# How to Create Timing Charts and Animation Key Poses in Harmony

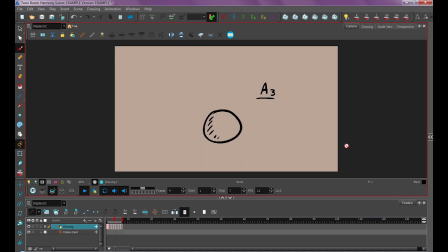8:13 So whether you do a slow in, a slow out, or a slow in combined with slow out, it all depends on the context of the motion you're trying to capture, and this all comes with experience. You'll be redoing this a lot and kind of figuring it out as you go. I know I certainly have, and animation's a lifelong learning process, and that's okay.
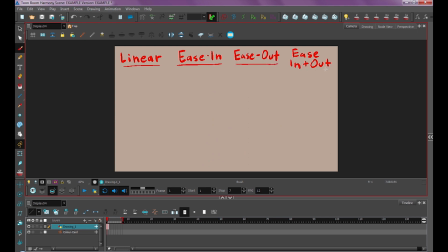8:31 So just as a final note on timing charts, there's four different kind of timing charts you can do. There's linear, ease in, ease out, ease in and out. And sometimes, depending on who you're talking to, these terms can be swapped depending on which program you're using and also who you're talking to.
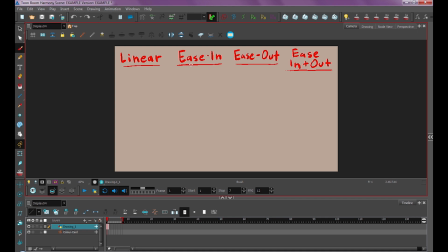8:49 But I like to refer to ease in as something like this. It favors the first drawing a lot and then quickly gets to the last drawing. So ease out is just the opposite. It favors this pose a lot more and quickly comes out from the first pose.
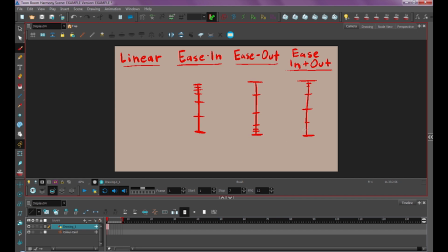9:06 So ease in and ease out looks something like this. So you have easing on both sides of the pose, really natural kind of motion. And then linear is just what it sounds like. There is no easing. They're just evenly spaced drawings, kind of neutral, sort of mundane, but it can work for certain situations depending on what you're doing.
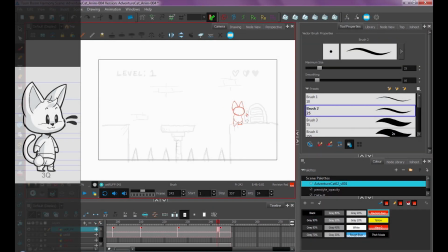9:23 And that's timing charts. So I'll go through my animation and I'll add timing charts to almost all of my keys. So that way, when I'm doing in-betweens, I can just go through, read my timing charts,
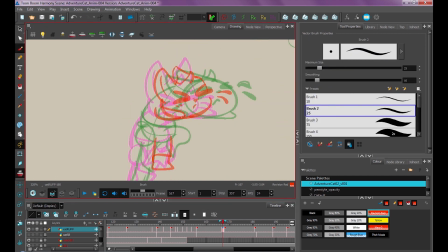9:35 and do my in-betweens in a very meticulous and factory output kind of style. I just read the charts and I know what drawing to do next automatically.
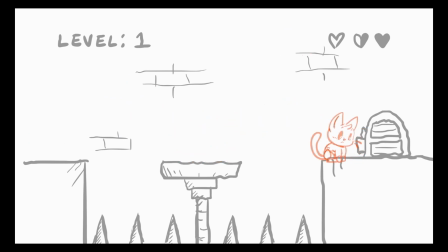9:45 So once my timing charts are all finished and my animation is completely timed out with the keys and the breakdowns, it looks something like this. So next we're going to move on to doing the in-betweens.